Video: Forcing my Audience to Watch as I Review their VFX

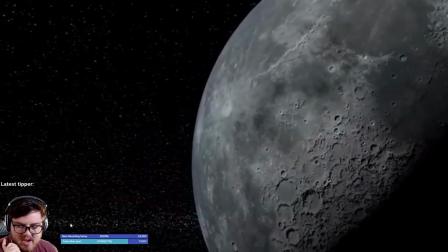249s
And I, of course, with Discord being Discord, I know it's gonna lead to some compression artifacts and stuff like that.
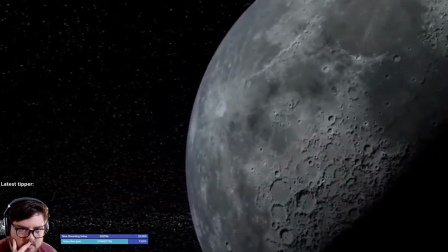255s
So I'll take your word for it that it's not compressed on your end and stuff. But yeah, no, I think the animation is cool.
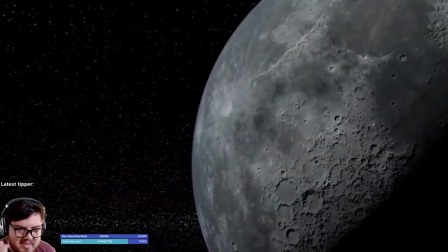262s
That either the moon is very tiny,
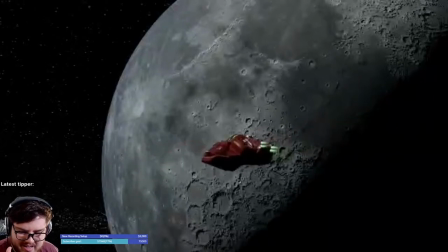265s
or the spaceship is so large it's like the size of you know, a whole continent.
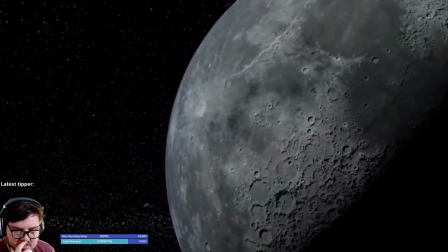272s
Yeah, it's like it goes behind the moon, which is kind of an odd choice if I'm being honest.
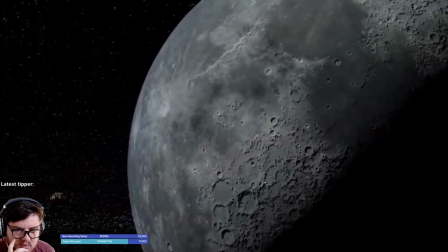277s
I don't necessarily think it needs to go behind the moon, and even if you did want it to go behind the moon, it would need to be going so much faster in this frame.
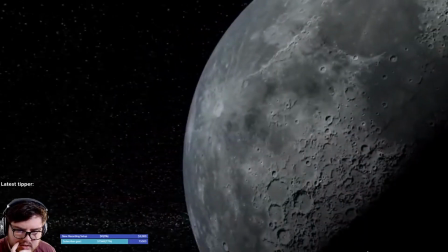284s
I think that's kind of what is throwing me off right now. Yeah, I think animation, just concept wise, scaling is so important inside of visual effects, guys.
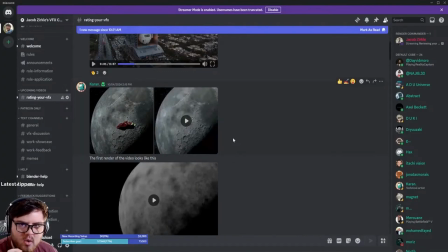293s
Like one of the biggest things I tell all my students to kind of master is scaling. Scaling is one of the biggest things that will throw things off inside of visual effects. First render of the video.
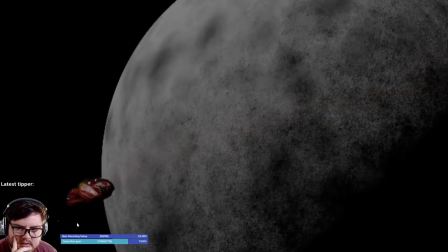307s
Okay, so this was first draft. I always like seeing some preview and stuff. So just blocking, this is a great step in the visual effects process, or any kind of process in general, even like art and stuff like that, is just getting blocking down.
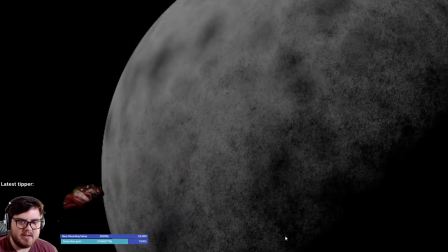320s
And so I'm really glad you sent this as well, because it's a big thing that I think a lot of people miss out on, and that is you know, not blocking out your scene, because that will lead to so many decisions. And it seems like you actually followed your blocking pretty well to the actual shot, and so that's pretty cool to see.
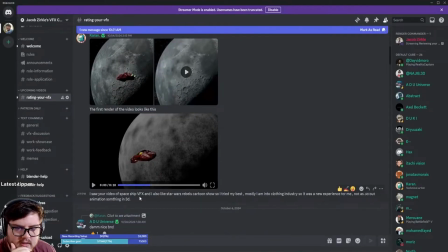336s
Saw your video of spacecraft VFX, and I also like Star Wars Rebels cartoon. I'm personally more of a Clone Wars fan, but I'll let it slide. So I try my best. Mostly I'm into clothing industry, so a new experience for me, not as 3D, but animation, something in 3D.
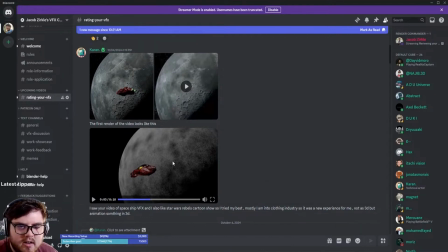354s
Awesome.
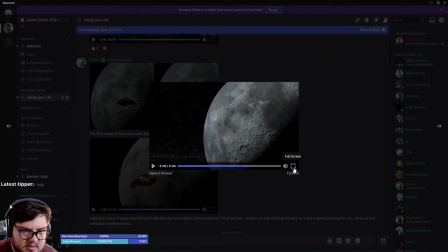355s
Yeah, no, as your first kind of like animation and stuff like that, I think especially getting the spacecraft to kind of rotate correctly of how it would, that's pretty good.
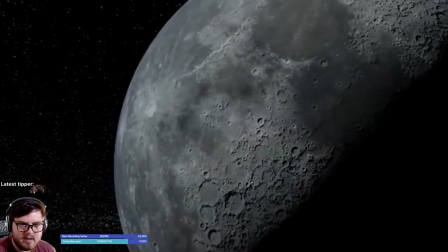364s
I'd maybe like to see a little bit more compositing. This is a thing about like space visual effects.
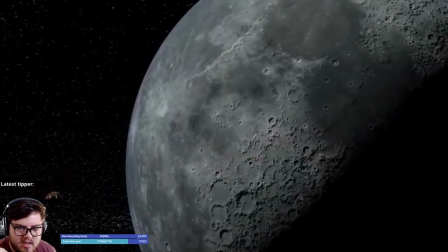370s
There's always like a ton of freaking bloom. Like, you know, everything will be kind of overexposed, especially the side of the moon. The moon is like a super reflective, not planet, but moon, because it's reflecting the sun, right?
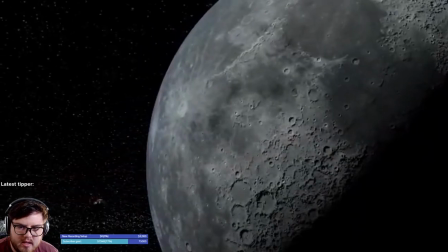384s
And so there's always a lot of bloom in the sky. And then, you know, just more compositing overall, I think would really, really help this piece.
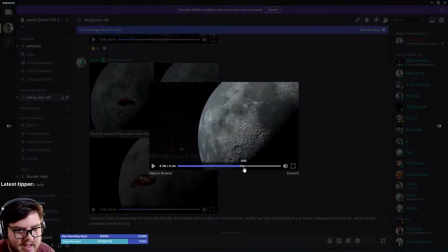392s
I find a lot of people inside Blender don't really composite a lot. And I think that would really help, you know, to blend in the edge to space.
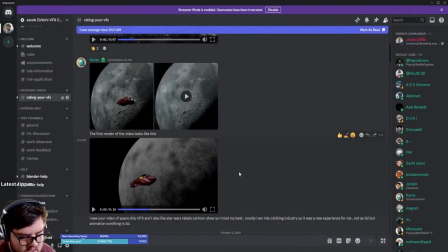400s
I just find a lot of like space visual effects do that. Anyway, let's move on to the next one.
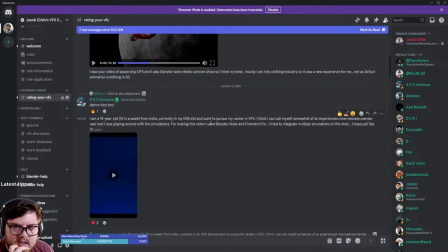405s
So thank you, Karen, for sending that over. Adu, he's in the stream right now.
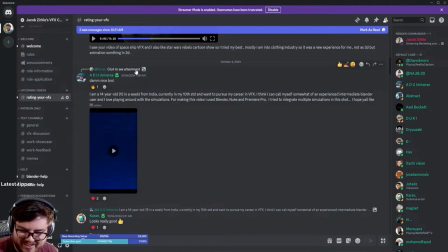410s
Sweet. So we can talk about this one-on-one. That's awesome. I am a 14-year-old, 15 in a week. So when was this? Is it birthday? Okay, so 3 days ago.
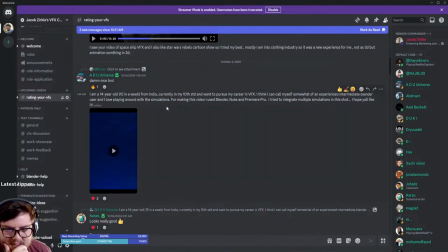424s
So we still got you, still 14. Happy early birthday. And want to pursue my career in visual effects. I think I can call myself somewhat of an experienced intermediate beginner user. I like how you said that, experienced intermediate. And I love playing around with the simulations. For making this video, I use Blender, Nuke, and Premiere Pro.
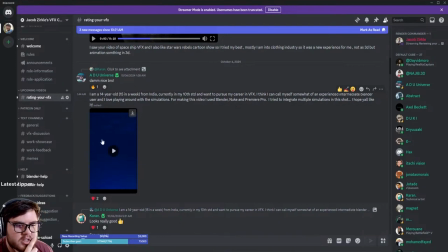441s
I try to integrate multiple simulations in this shot. I hope you all like it.
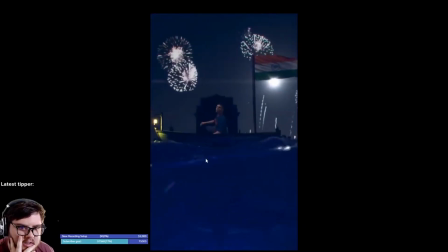446s
Sweet, let's take a look. Some water sim. Or is it water sim?
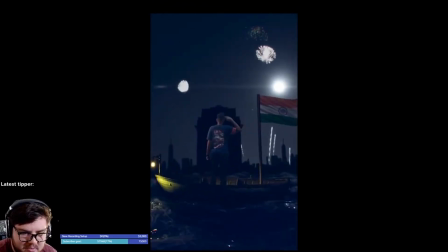452s
Are you pulling our leg? Let's see. Super nice, super nice. So let's take a look at it.
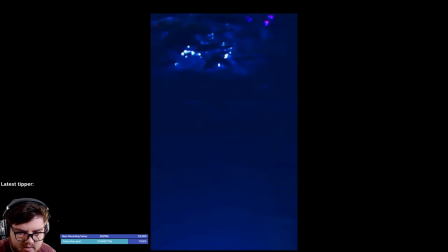457s
You said you're an intermediate level artist. We'll talk about that in a little bit. But oh, you even have like a shark at the beginning, a little hidden detail. I like it.
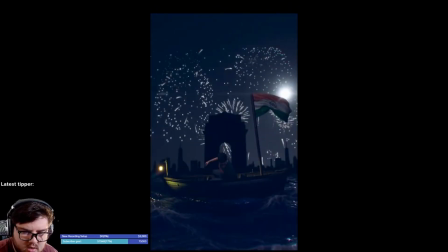467s
Yeah, what I'm really missing, especially with fireworks on water, is the reflection of the actual fireworks. I'm assuming you did the fireworks in compositing, which is not bad at all. You know, I think I have done some fireworks in the past in compositing, but no, like they were super far in the background and not in reflective surfaces.
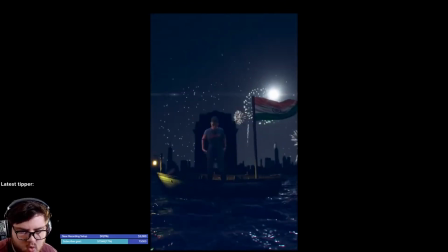487s
Especially with reflective surfaces like water, you're going to see all those fireworks.